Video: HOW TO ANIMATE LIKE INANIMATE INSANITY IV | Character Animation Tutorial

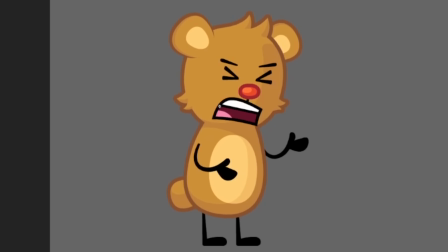However, when a character is moving quickly and sharply, it's smarter to use bounce backs because it shows how impactful their movement was.
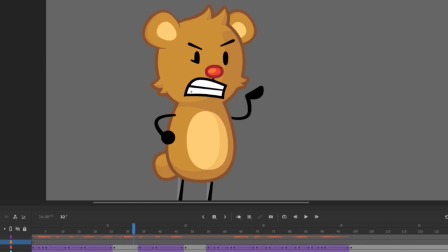When we do have follow-throughs, this is your chance to make them very smooth by creating an arc.
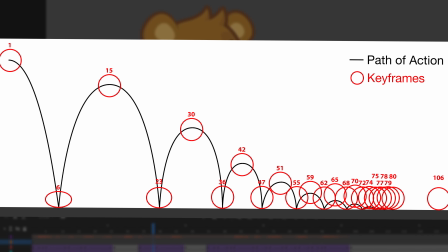Like I talked about before, you may be familiar with arcs if you've seen someone animating a bouncing ball.
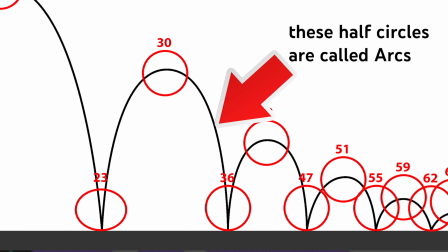Arcs are a circular movement and look smooth because they remove sharp impacts.
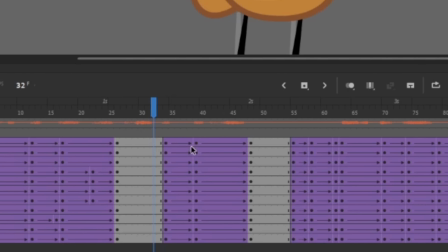Therefore, to create an arc without needing to nest the torso, create 2 sets of new keyframes on either side of the original keyframes.
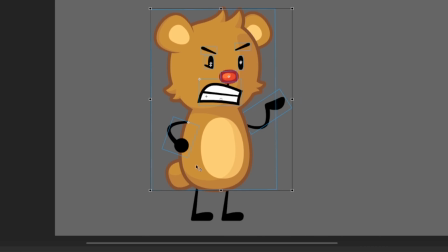Then select the entire torso and move it downward on both sets of new keyframes.
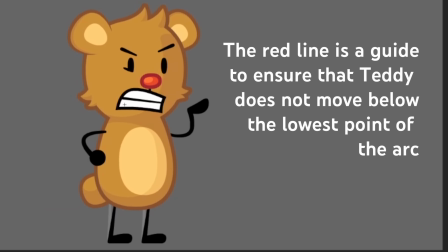This will artificially create the arc and save time, since you don't have to go back and forth between symbols.
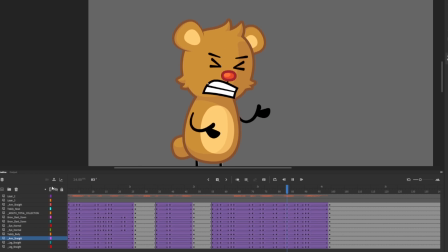Once you've finished creating in-betweens, you can move on to Part 4. Transitions.
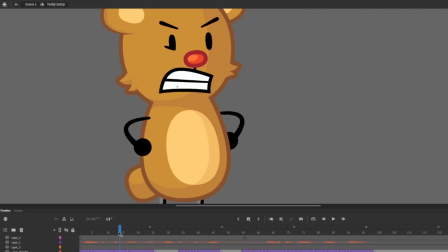Here, I've identified a point in my animation where the arms cut dramatically from one to another. We need to bridge this gap by creating transitions transitions between the arms. To do this, select the first arm and right-click, and then click Duplicate Symbol. This will create a new version of the arm that you can edit without changing other iterations of the arm.
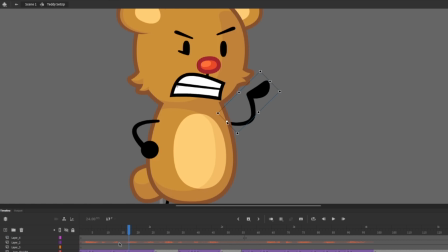Next, I'm going to go into the symbol for the arm we want to transition to and copy and paste it into our duplicated arm file as a guide.
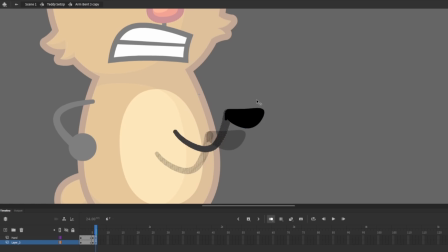This way we can see exactly what we're transitioning to without having to go back and forth between symbols.
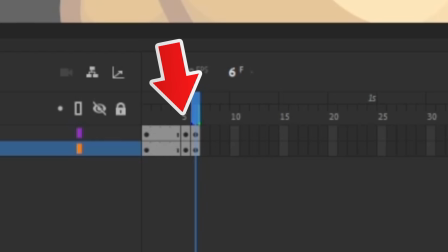When you gain more experience, you won't have to do this step anymore. Next, I put a set of keyframes right before and click Onion Skin.
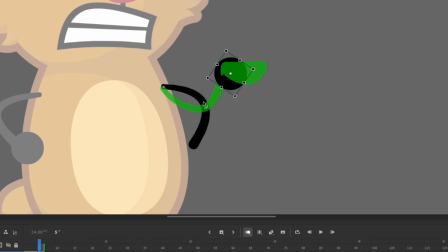That way I can adjust the arm to be as close to the next arm as possible, but not the exact same. Because we're easing into this movement, there still needs to be a difference between the two keyframes.
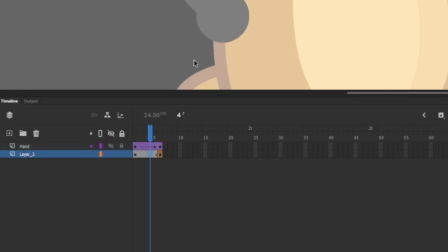Then, because the line is not a symbol, we're going to create a shape tween instead of a classic tween.
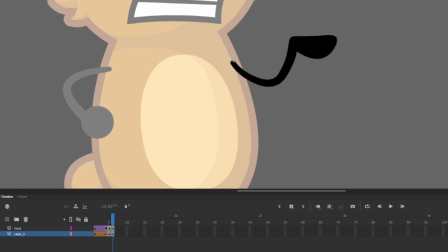This tween acts the same as a classic tween, but is for fills and lines. We'll add an ease in and then remove the arm that we copy and pasted in.
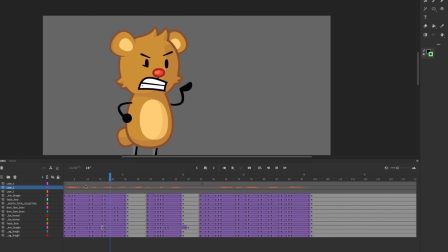Next, we'll exit the symbol and see how this animation looks. It still looks a little choppy, so now we need to edit the new arm as well.
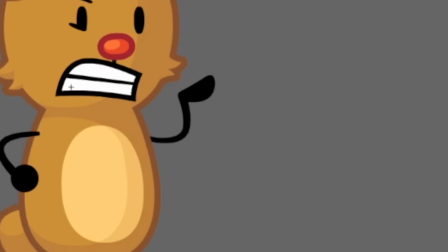However, sometimes I can get away with not creating this internal transition by just using one keyframe.
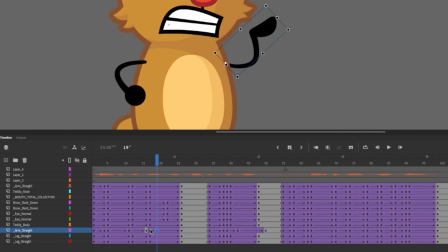I place the keyframe 2 frames after this center set, and then I go back to the center set of keyframes and move the arm and squish it a little. Then I go to the second keyframe where the arm is back to its normal size and slightly rotate it and move it closer to that original keyframe.
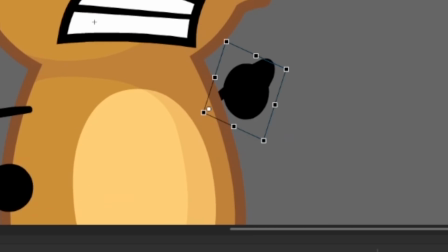This can take some time as you adjust the arm, but it's still a time saver. And voila!
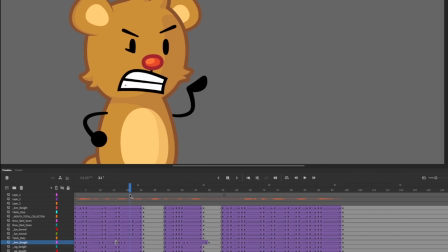We didn't have to duplicate a symbol or create a shape tween, and it still looks good. Then you can go through all your movements and create any modification where you see fit.
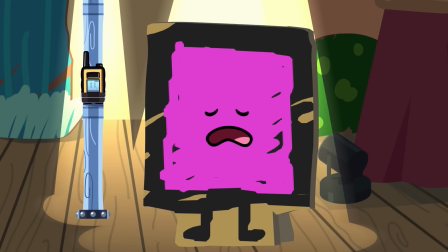Once you're done with that, we can move on to part 5. Lip syncing. Personally, I think lip syncing is the easiest but most important part of animation.
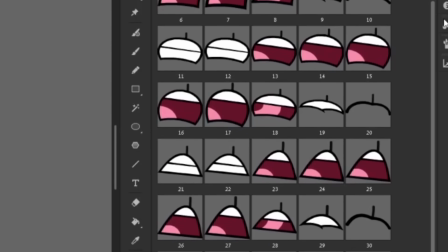Every mouth does something different, so I'm gonna let my past self explain.
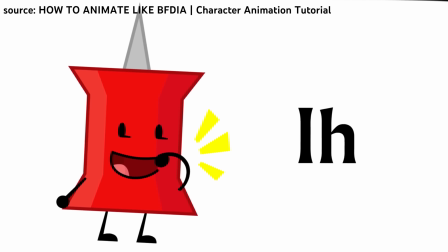Open mouths create sounds like ah, and eh, while closed mouths create m, b, and p sounds.
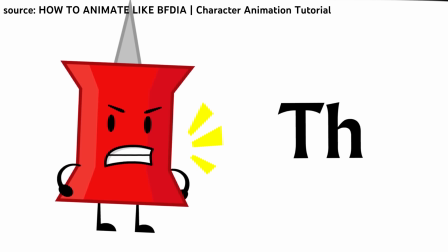The closed teeth mouth is responsible for sounds like t, s, l, th, ch, c, and k, and the o mouth is responsible for oohs and ohs.
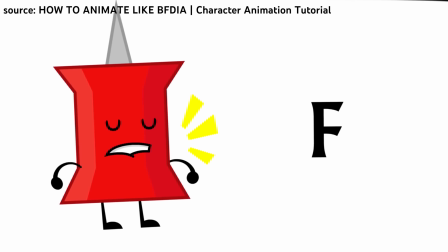The f mouth is only really responsible for f sounds. Wow, that clip was old and poorly edited.
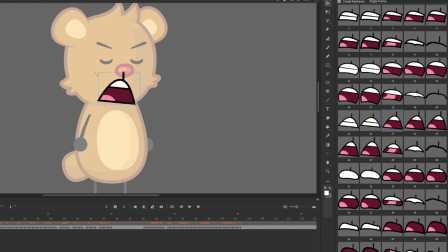Anyway, the cool thing about II is that they have so many mouths to choose from to help perfectly display whatever emotion the character is having.
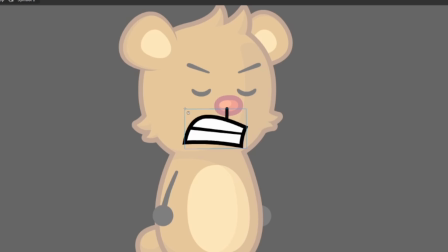They all have the same basic parts, the M, the O, the teeth, and the F mouths, but they portray a different feeling, and that's really cool.
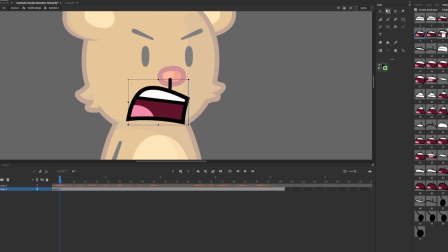So I'll go through and lip sync this. I go through each keyframe and I hear exactly how the audio sounds, and then I match that to a mouth.
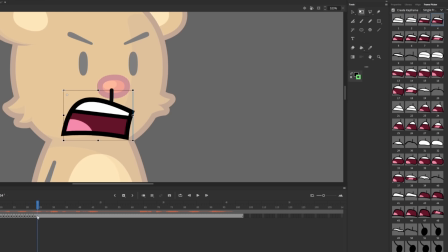It's important to be precise about this because bad lip sync can look even worse than no lip sync.
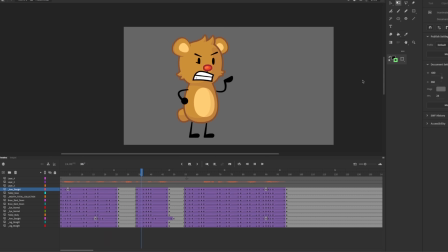And once you're done with that, boom, your animation is complete, and it looks like this.
Drama should not be a competition, but if it was, we'd win.
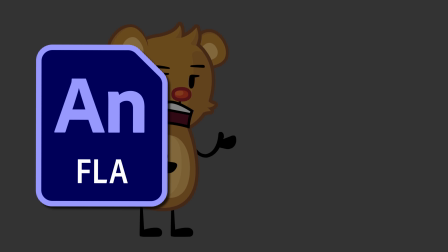I can't leave the FLA in the description because the Inanimate Insanity assets aren't public, so I hope this tutorial speaks for itself.
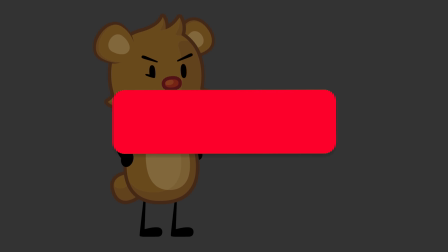Thank you so much for watching, and hit subscribe for more tutorials and object show videos.